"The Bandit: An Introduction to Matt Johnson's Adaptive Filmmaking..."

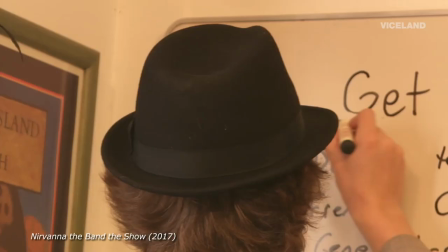(20:42)
As we exited the film and returned to regular cable, we were presented with something I had never seen before.
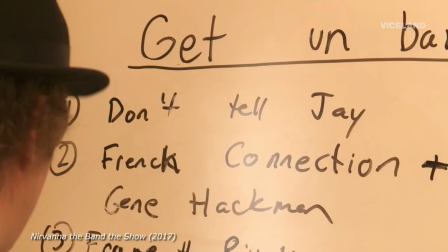(20:48)
Matt standing in front of a whiteboard. It was very appropriate that we had discovered Matt Johnson's latest work,
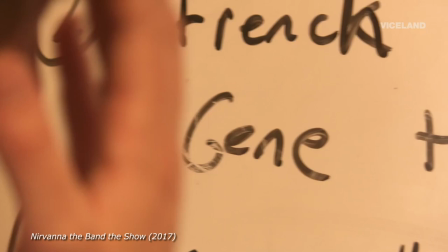(20:55)
Nirvana the Band the Show, in such an archaic method, flipping through the channels in our television.
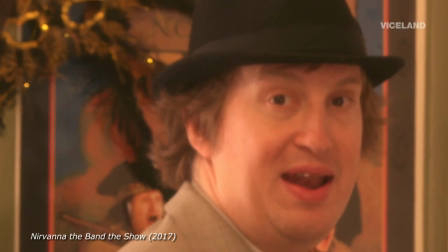(21:00)
We had just stumbled upon the most recent episode, one of the last episodes of the second season.
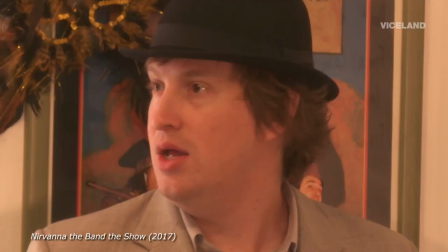(21:06)
It was, to say the least, incredibly compelling, and in congruence with Matt Johnson's other productions, we were filled with questions.
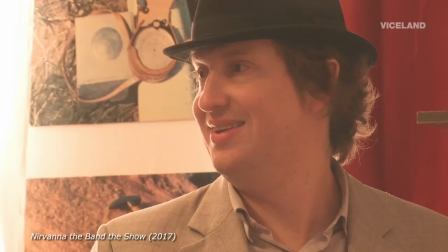(21:14)
What is the Rivoli? What kind of band are they? Why is he keeping secrets from his bandmate?
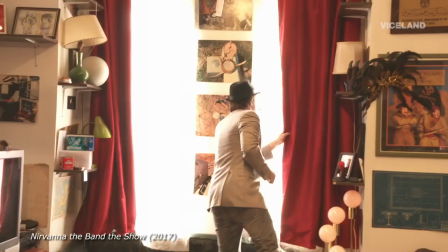(21:19)
Does he know the cameras are there? He's talking directly to them, but trying to hide information from them.
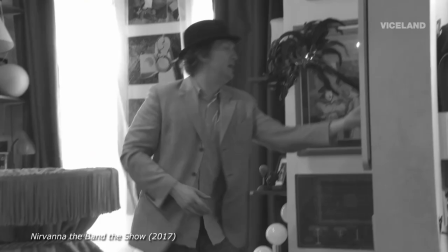(21:25)
The cinematography had a unique style, but there was simplicity in how the scenes were shot.
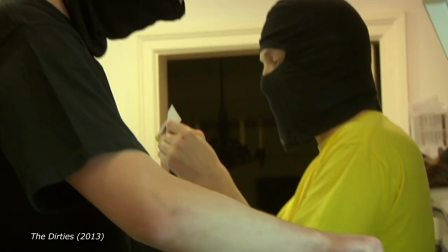(21:30)
I recognized Matt as the main character from The Dirties, which I had seen by streaming an online copy of the film in 2013.
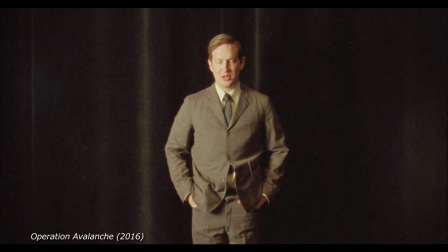(21:38)
My girlfriend had recognized him from Operation Avalanche, which for some reason had been screened in the documentary section by our local film festival.
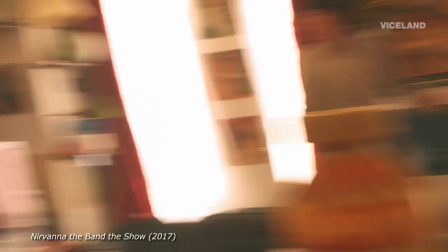(21:45)
We were intrigued by the premise and set design that spoke to us on a very personal
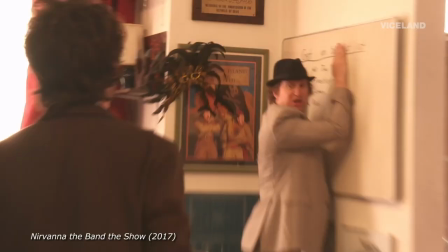(21:50)
level by presenting countless recognizable artifacts from our past and the accompanying paraphernalia.
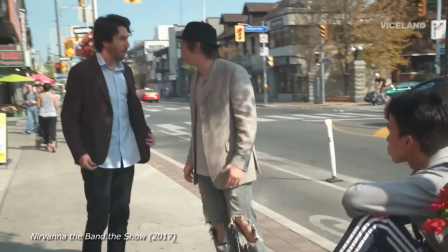(21:56)
He then proceeded to do something deceptively simple and practically unthinkable. He left the house and started talking to people outside.
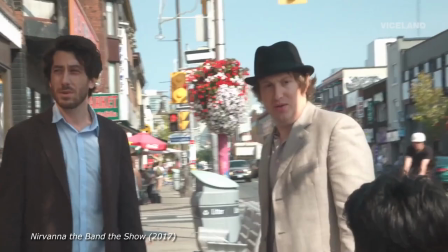(22:05)
These strangers Matt was talking to had passed a sort of primal Turing test that the artificial nature of acting couldn't replicate.
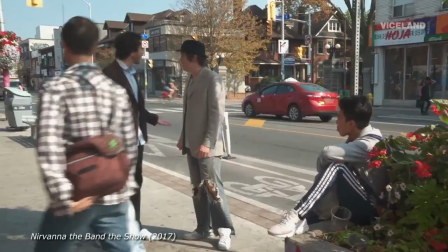(22:13)
These were real people. What's happening right now is real and at the same time fictional. It's inspirational because it's so obvious how we made it. And that I love about this movie. A lot of my early work, I think, contains in it the instructions on how to make movies, which I think is, I didn't realize it at the time, obviously, but when I think back on how we made the movie and now what it seems to mean when people talk to me about it, it's like it contains within it instructions on how to do it yourself.
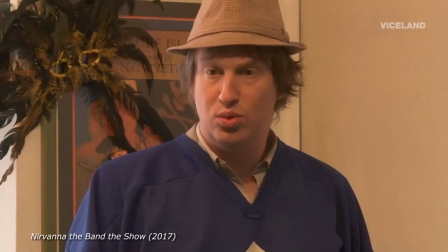(22:48)
As an emerging artist living in the prairie provinces of Canada, there are few role models and mentors you can turn to when it comes to filmmaking.
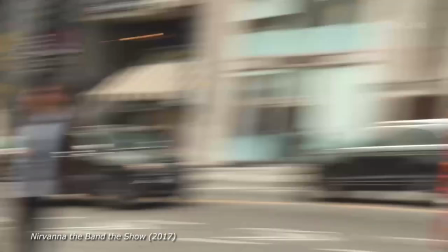(22:56)
Seeing Matt Johnson on television walking around the streets of Toronto instead of pretending it was some nameless American city,
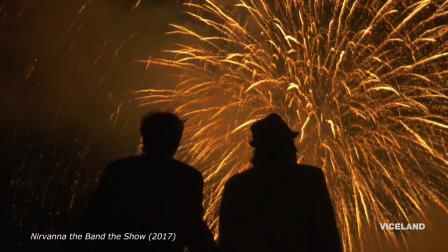(23:03)
watching the show break almost every rule I'd learned about filmmaking, but breaking them with purpose and inspired narrative justification,
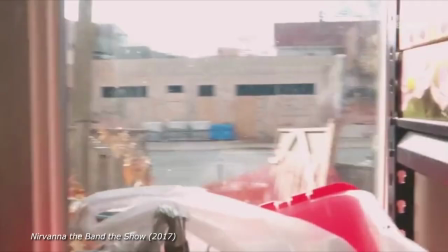(23:12)
in an instance, everything had changed. This was Canadian film. These are Canadian filmmakers.